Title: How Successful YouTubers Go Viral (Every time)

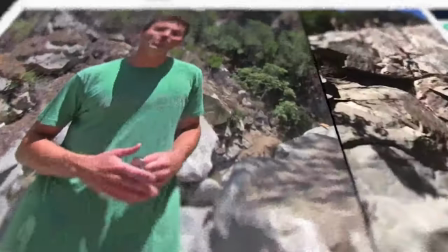[0:00]
Mark Rover could have just told you how to measure the height of something. Instead, he jumps off of a cliff to show you.
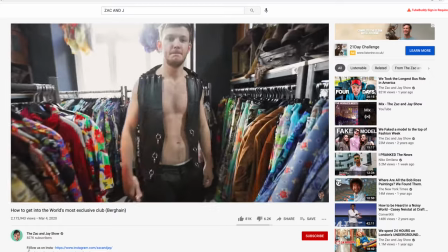[0:05]
Zach and Jay could make videos about yachts using photos. Instead, they knocked on the doors of yachts in London to go further.
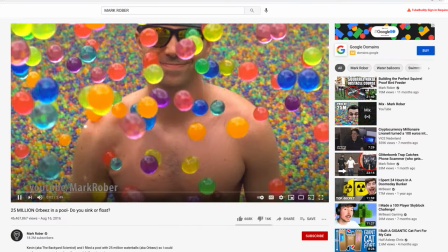[0:10]
These top creators don't just try to make interesting content, they go to war with boring.
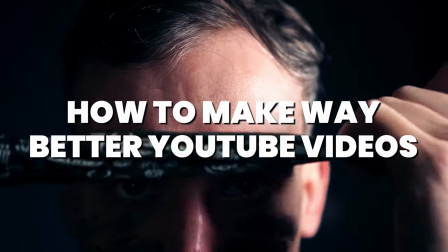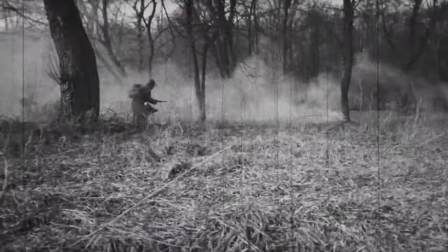[0:21]
And the first weapon they pull out in battle is to show, not tell. Anyone can just say something, but taking the message of your video and finding a way to show it creatively to prove your point is what makes content really special. And that's what Eric Floberg did when he made this video.
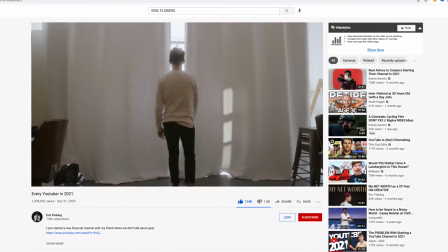[0:35]
Now, he could have stood there and ranted about how YouTubers always talk about how their kit doesn't matter when it comes to making videos,
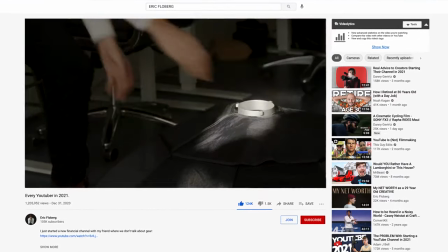[0:42]
even though they use tons of it to make their own.
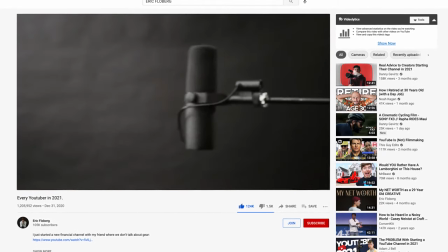[0:44]
The rant could have lasted 15 minutes, but instead he made this, and in 43 seconds proved his point in an entertaining way, simply saying, "What's up, guys?
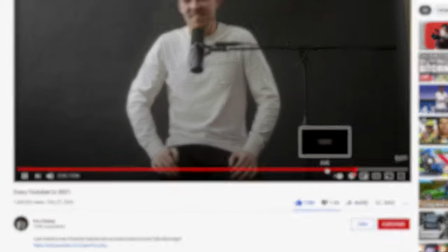[0:53] Welcome back to the channel. Today we're talking about why gear doesn't matter."
That 60-second video got 1.2 million views.
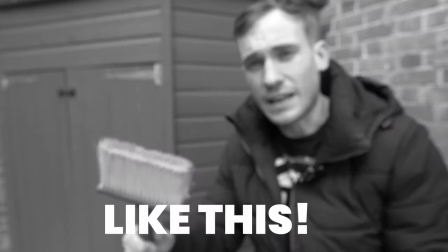[1:00]
But you don't want to just show. That can still be boring. And that's why drying paint is very exciting. You see, you want to go to the next level and find a really creative and interesting way to make your point like those guys do.
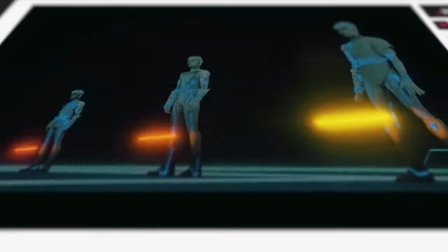[1:12]
So here's an example of what I mean. Corridor Crew, a visual effects channel, didn't just show their viewers how to remake a scene from the 1980s Tron film on their computer,
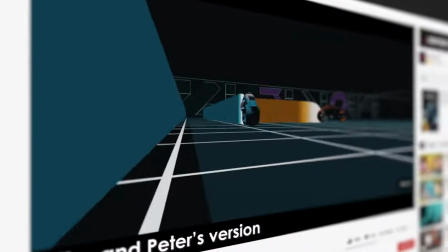[1:21]
they set a challenge to remake the entire scene in a day. 24 hours for two guys to remake a video that would have taken a team weeks. So not only do you learn how they did it as part of the story, you were literally pulled into the story with them and are willing them on.
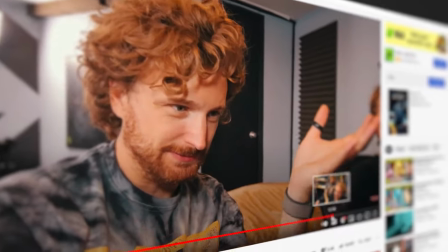[1:35]
And what makes this approach of a storytelling challenge even better is it had stakes. The stakes being the time limit that they had set themselves. And stakes create tension in content, and that makes video more thrilling, more entertaining, and it slaps boredom around the face. But that's hard to do, isn't it? And yeah, you're right, it is. But hard is good. It's an opportunity for you, because most people just won't go through these lengths to make sure their content isn't boring. So if you want to rise to this challenge, then the first thing you need to do, start by planning your video as normal.
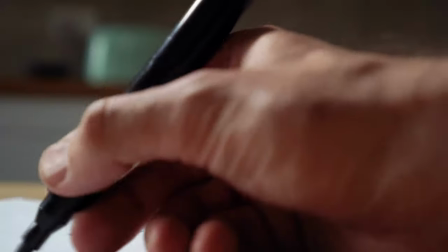[2:03]
In bullet points like this is fine. Get down all of the information you want to get across in your video, and then put it into an order. Now, whatever you do, don't make this. You've got to bolt on another round of work here. This is the creativity round. And this is where you're going to focus only on finding ways to make sure every point you want to make can be made in a more creative way than just talking about it.
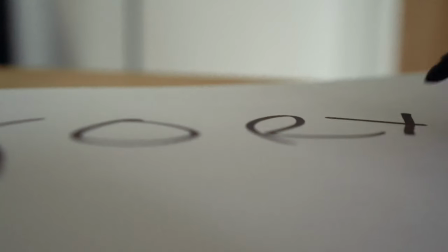[2:23]
You can keep it simple to start, and that might just be by using B-roll to help show what you are talking about. It might be by telling a story that proves a point, or it might be by working out a metaphor you can use to help with every point that you want to make. This is all about the planning and ensuring that you make every second count. Make every second as interesting as you possibly can. Let's look at Casey Neistat as an example here.
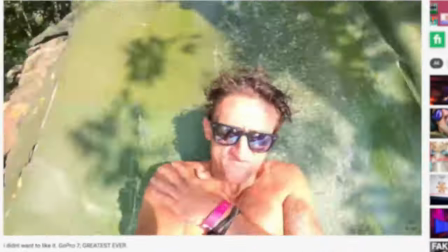[2:46]
Casey always shows. Here he is reviewing a GoPro, not just talking about it, but flying down a water slide to prove his point.
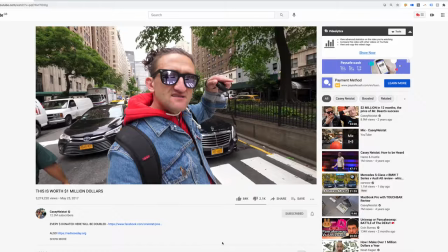[2:52]
That's interesting. Then suddenly he flies down a street in New York on a boosted board, not just talking to you on camera, but everyone around him.
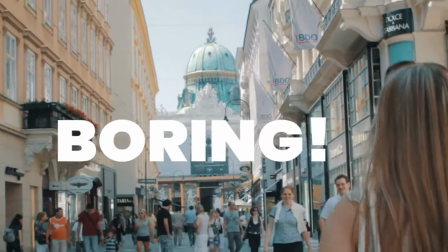[2:59]
Because let's face it, walking is boring. So if you can make that more interesting, why wouldn't you? Now, I don't have one of those fancy boards, but I do have a bike.
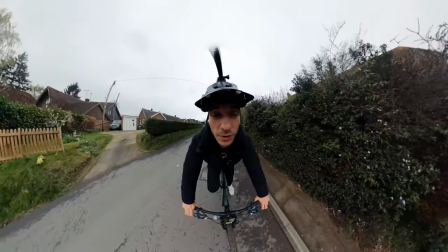[3:06]
So let's see if this makes the video more interesting. Safety first. What if you don't have a bike or live anywhere fancy or nothing interesting ever happens to you?
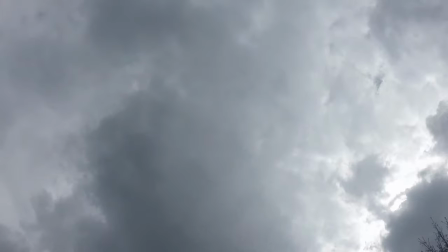Well, sometimes you have to fight dirty in war, so you make it up. I mean, I didn't just crash, of course not.
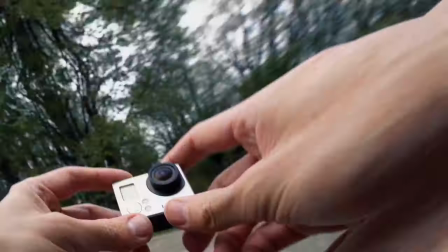[3:25]
But I needed to do something big to make my point stand out, to make you pay more attention, and to make my content less boring.
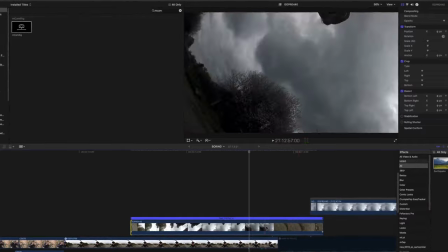[3:32]
All it needed was just a few different camera angles, some editing, a few sound effects. This story became more interesting.
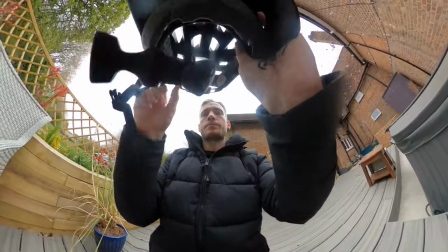[3:38]
But at the same time, I also used this little white lie to prove a point and educate you.
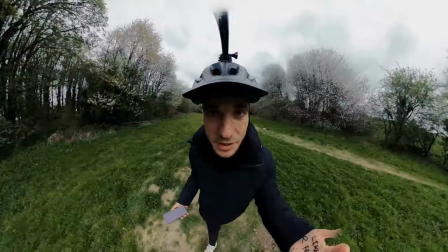[3:43]
Now, this just isn't about lying here, but exaggerating the way that you get your information across.
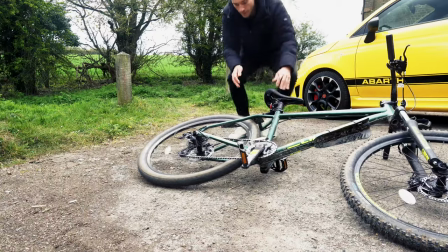[3:48]
Act out scenarios to help make that information more digestible and more interesting for your viewers.
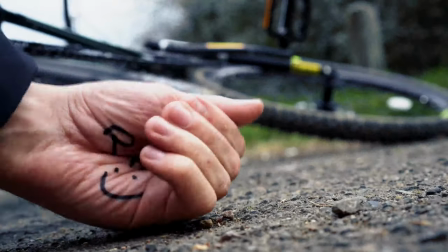[3:54]
And then, and this is crucial, you have to let go of the information that you think is important in your videos and establish if it's really important to your viewer. And that is really hard, distinguishing between the two.